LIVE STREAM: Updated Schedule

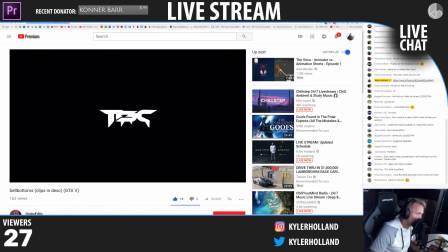33:05 All right, we got this next video from David, so let's check it out and give David our attention.
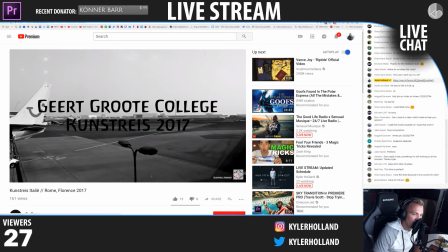33:12 Vince said, I love this time because in my country it's 10 p.m. Vince, I'm glad that works because it's hard to work for everyone else.
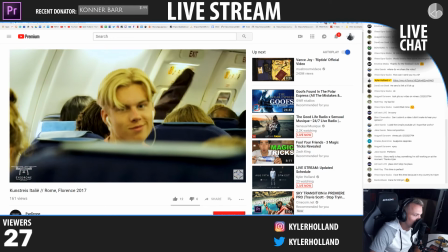33:18 And Ben Lon said it's 9:30 here, so sick. I'm glad it is working for you guys.
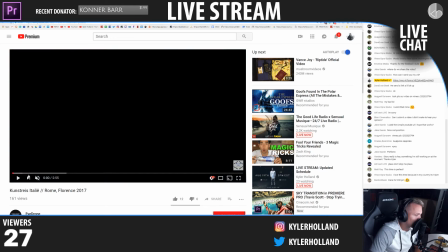33:24 All right, let's check this out.
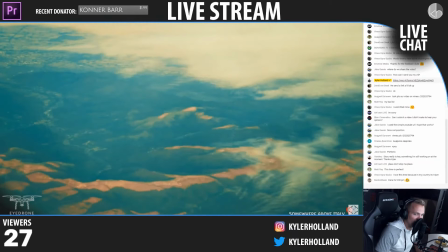33:29 AK, I definitely won't skip yours as long as you got it in. Vander said, story is key, something I'm still working on the moment. Thanks, Kyler. Thanks for sharing, Vanders.
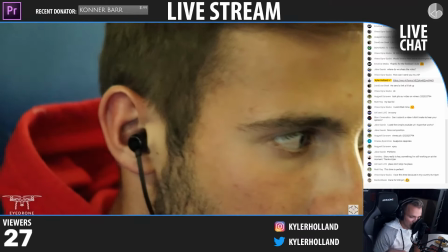33:37 Story is so hard, but once you learn it, it will take your videos to the next level.
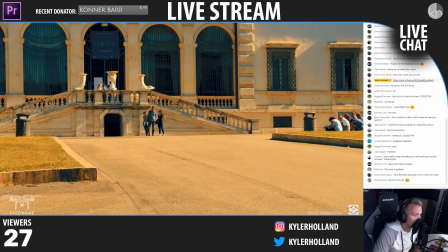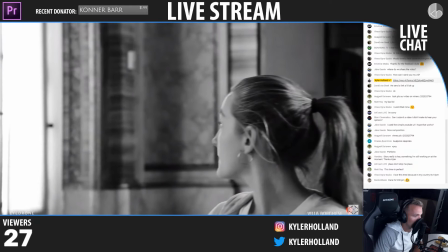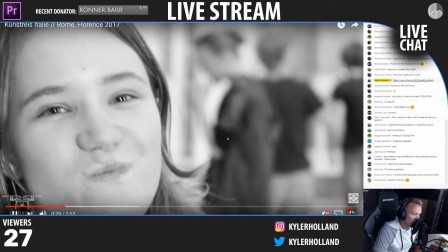33:52 Nice use of black and white, changing the feel of the video from color right after that time lapse.
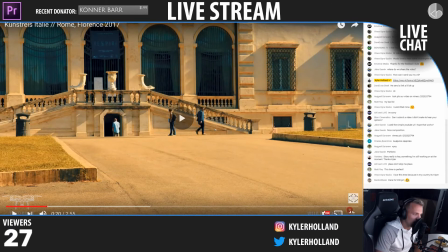33:59 Why, though? So why go from this color to black and white?
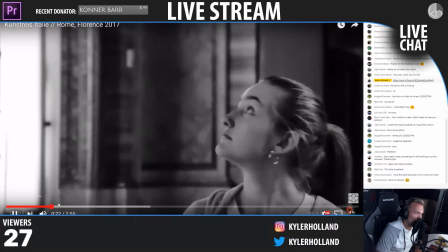34:05 Like maybe you're traveling and you're going inside the art museum, I would say.
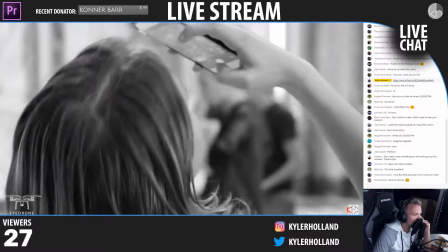34:12 Let's see. Maybe there's a story to it.
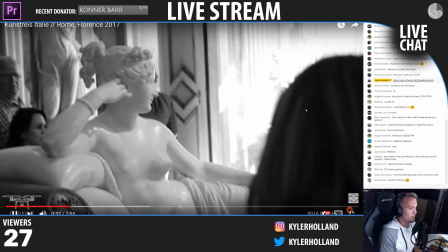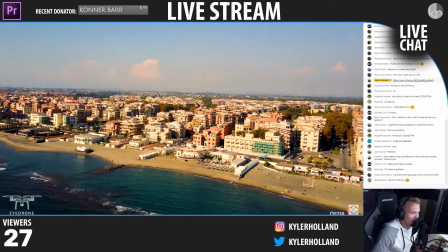34:21 Ice cream. So then we're back up to color. Okay, so one thing right away that we can take away is horizon lines.
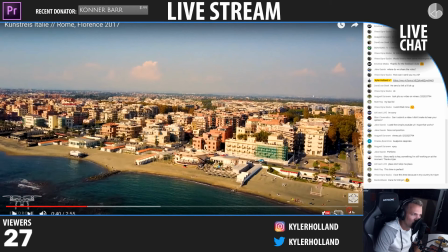34:29 When you are filming with drones, make sure the horizon line is actually level. Because right here, the left side is higher than the right side. This is a simple adjustment. All you have to do is zoom in by like 5% and then change it or rotate it by a couple of degrees to get that horizon line to be level.
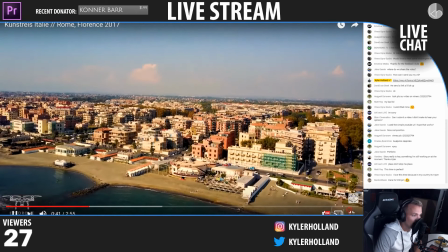34:45 Because if it's not level, it's going to look weird. So definitely level that in post. If not, on your drone at least.
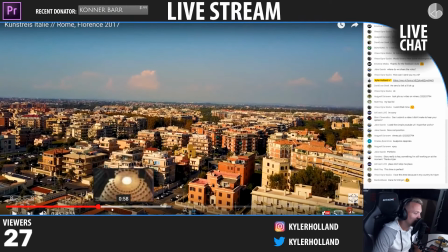34:52 And like, since... I mean, I don't know if your channel's about drones.
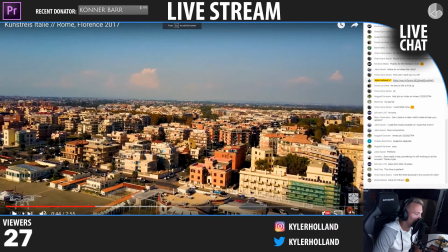34:57 It's called iDrone. and you have your logo down there at the bottom. I expect the drone shots to be perfect. All right.
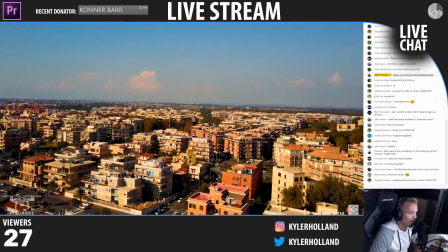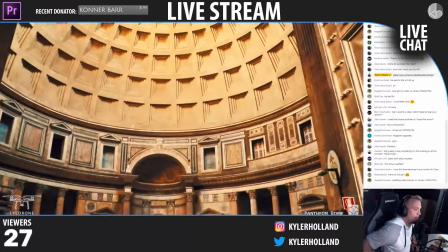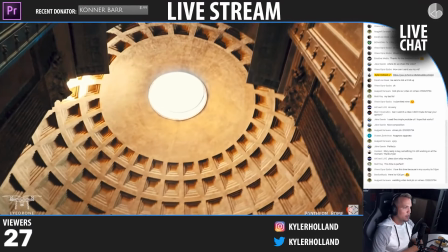35:18 Nice.
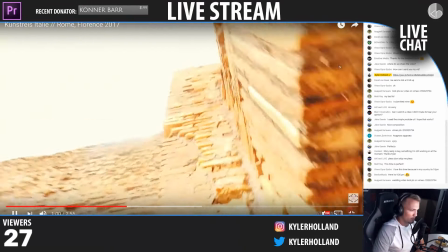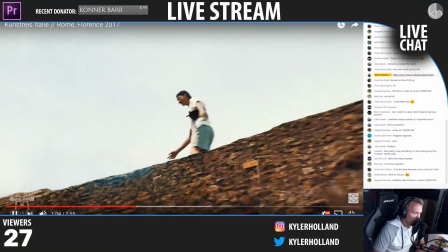35:24 I like this little flare that we got going on here. It's like a blue color going on.
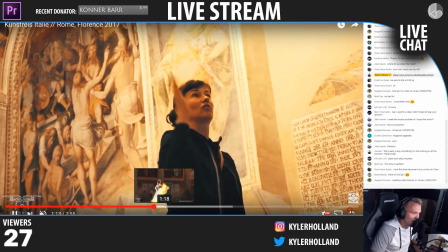35:31 Okay, other than that, the thing I would say is I like the use of bad footage.
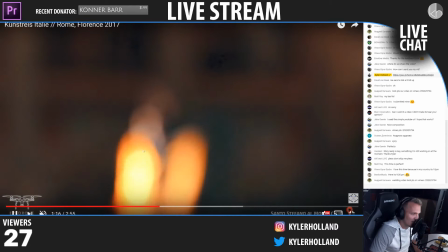35:39 And when I say bad footage, stuff like this. Like, this is nice. It takes away from everything that's going on.
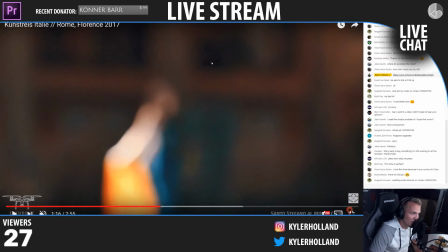35:45 Two things from this clip, though, that we can find out. With your grade, see this right here? This is artifacting from your editing software. Like, when you export it, it's because of your darks. There's no data there. So when you throw something that requires data, like a color grade or a LUT, onto it, it's not going to attach very well.
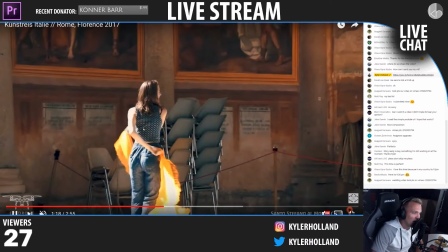36:01 So that's what that's on. But I want to see more of this footage and maybe some more slow motion.
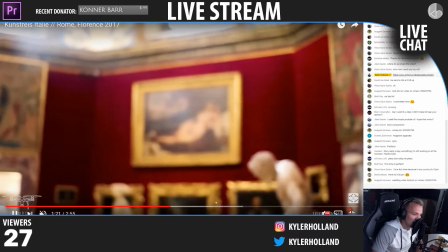36:08 If you're playing with the use of color, I want to see that used more throughout the video because I don't see the black and white.
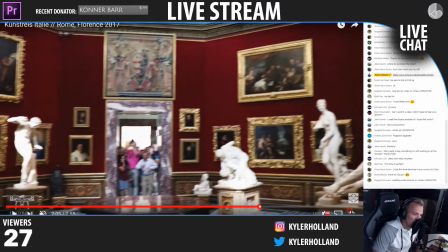36:16 But scrolling through here, this shot with the hand, I really enjoy that.
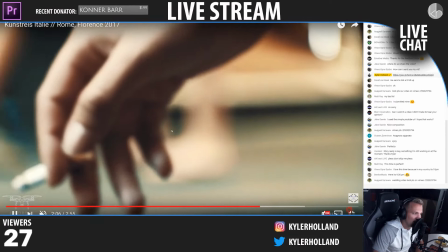36:20 So I think tying this shot with the hand, like the blurring in and out with the shot earlier that we just saw,
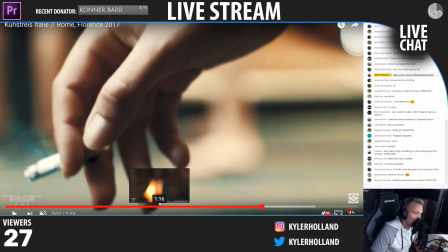36:27 would really make this video impactful. Like, you can blend those clips together very, very well.
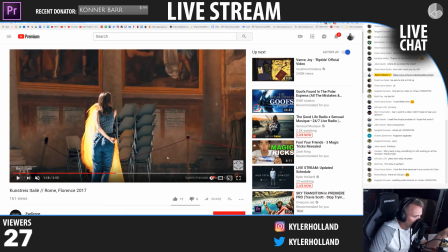36:35 So thanks for sharing. I would work on color grading and just kind of like telling a story. Like, it's always going to be telling a story. So I want to know why you chose black and white. But thanks for sharing. You'll get that thumbs up from me. Up next, number 10 on my list, we have AK.
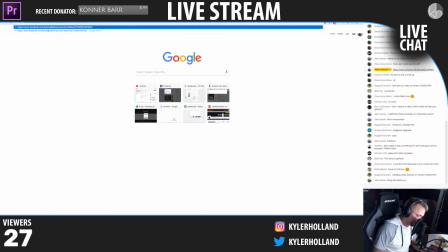36:49 He shared a Facebook video, I believe.
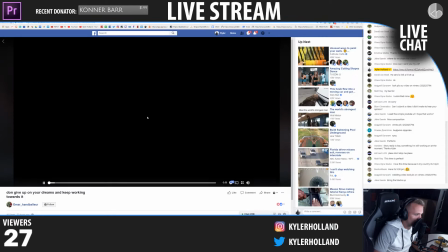36:54 Don't give up on your dreams and keep working towards it. Success, guys, a very, very lonely road, man.
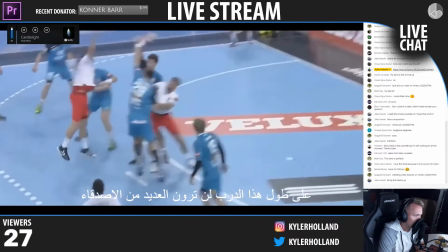37:02 Along that road, you're not gonna see too many friends. You're gonna see your shadow most often.
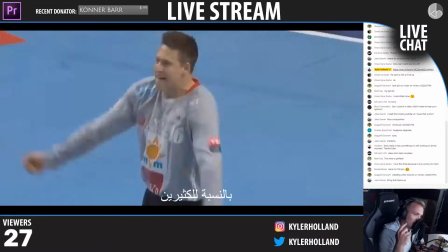37:07 I used to watch this guy.
See, the thing is, for many His people, voice. they've tried the same path you're on.
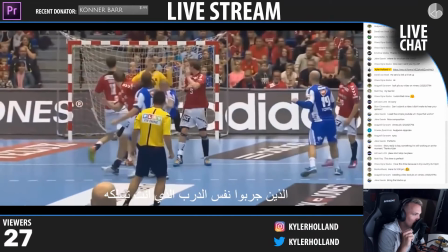37:11 And I believe he passed away.